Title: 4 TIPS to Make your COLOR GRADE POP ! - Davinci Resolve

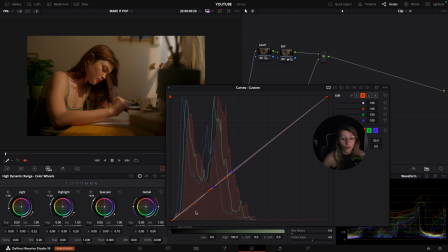(15:15)
It is for me a lot of trial and error so don't be too scared to explore you know on the highlight side of the split toning because it can really create a very nice result for you so if you see
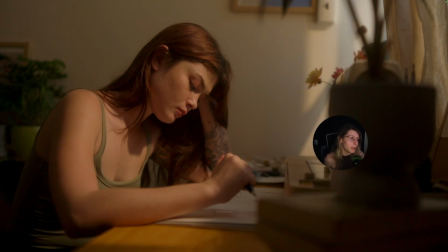(15:30)
this was before our split toning and this is after our split toning so it brings the image a bit more together and it creates a nicer contrast like i mean like we we have more clarity in
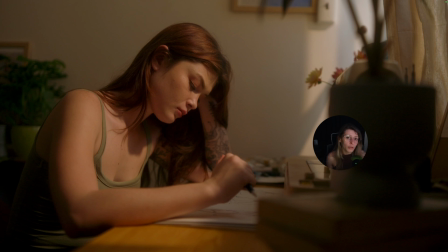(15:47)
the image for us viewer to see it okay i think i don't want
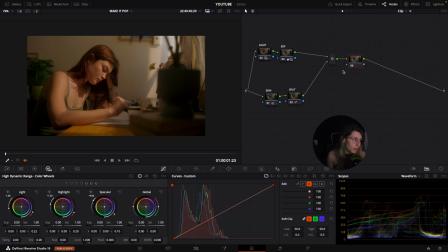(15:53)
to increase the contrast on it because I find the contrast pretty pleasing but I'm gonna increase overall the density and so then I'm gonna go to
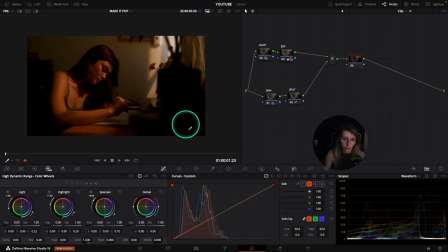(16:04)
my composite mode and I'm gonna put overlay and here I'm just gonna tone
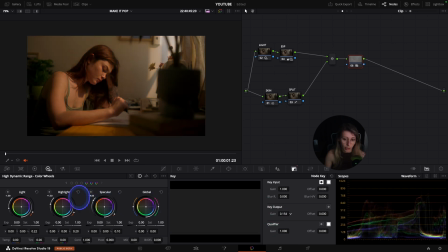(16:10)
down the overlay to something like 15% same so if you see this is
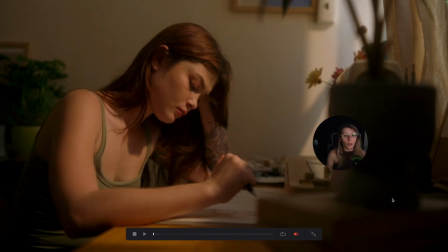(16:16)
before and this is after we have something a bit more poppy because a bit more dense overall and also a bit more contrast that is reacting in a natural way.
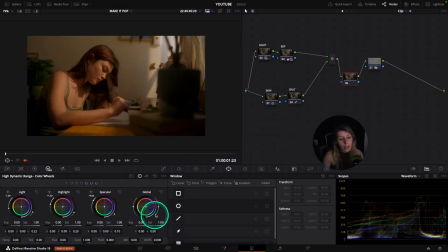(16:29)
For this also I'm just gonna reshape some light and so I'm gonna create a vignette around her but I'm gonna follow her shape instead of doing an overall vignette like this for example. I'm just gonna follow her shape because I find that the light that is hitting her
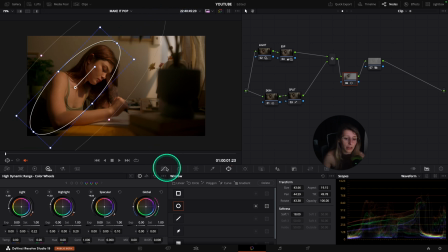(16:49)
is very pleasing so i would like to just enhance that so what we're gonna do is that we're gonna link everything together create a point and we're just gonna go up so then we have a bit more
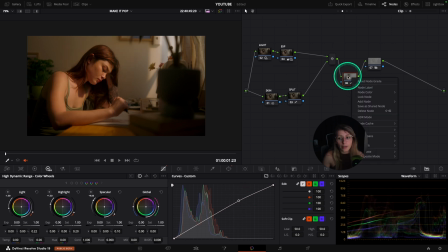(17:03)
highlights going on on her and here we're just gonna right click go add a node add outside and go down you know and so then it really helps our eyes you know to focus on her and have something a bit more
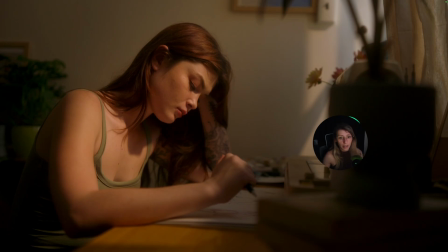(17:20)
poppy you know and I think that's all I think we don't need more actually because otherwise if I do more it's gonna be a bit too crummy I would say so I think it is good to
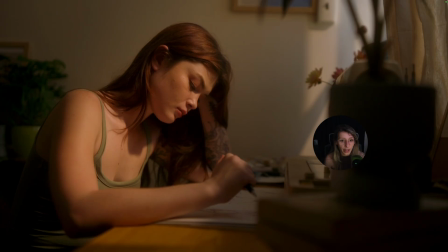(17:36)
stop here because i find that i have a very nice image so
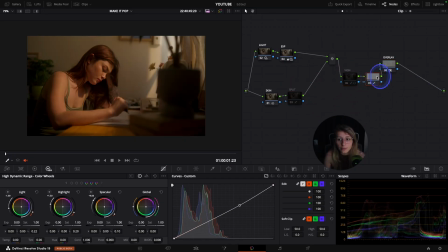(17:41)
i'm going to show you what we've done together so we actually done a split tone
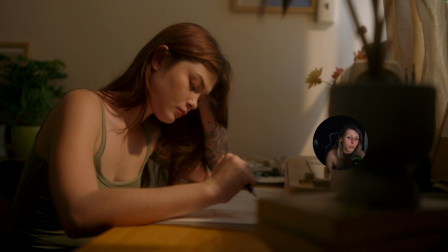(17:46)
and the split tone like put our shadows together and made a
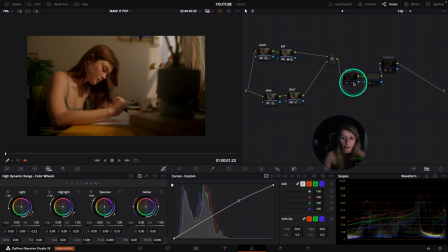(17:53)
very nice contrast going on um after we put a vignette so
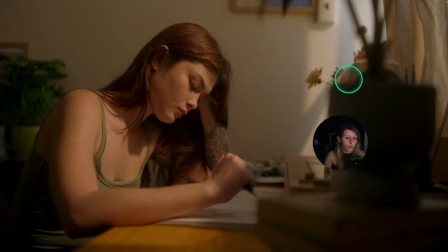(17:59)
we have more focus on her so I'm going to show you so this is before this is after the vignette
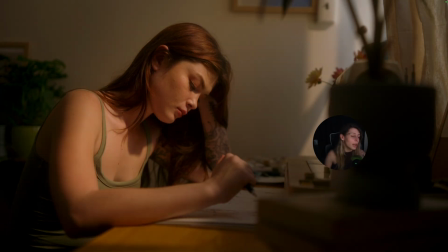(18:05)
and we also put the overlay to have natural contrast and also a natural density overall that is going on and so this is a very simple way to make your image pop but I think with these tips you
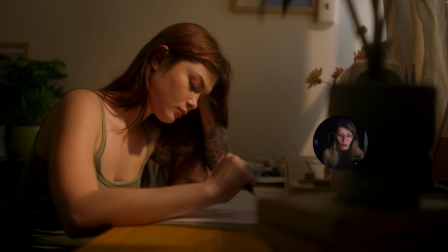(18:23)
have enough variety to choose what is the best combination to have a beautiful grade but that is also respecting the footage and not damaging
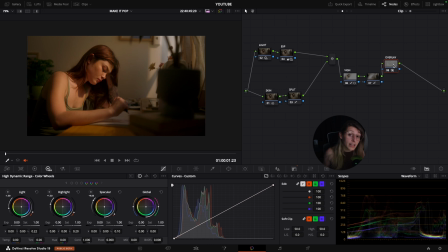(18:34)
the image so I hope you like it guys let me know if you want a part 2 on how to make your grades pop because I have also other ideas you know to utilize otherwise it's always a pleasure to be here with you guys
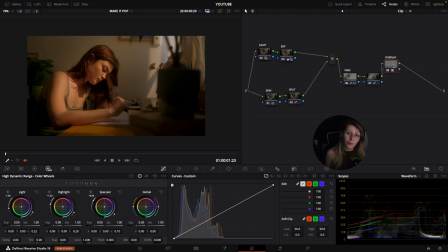(18:51)
and have this super community i see you next time guys see you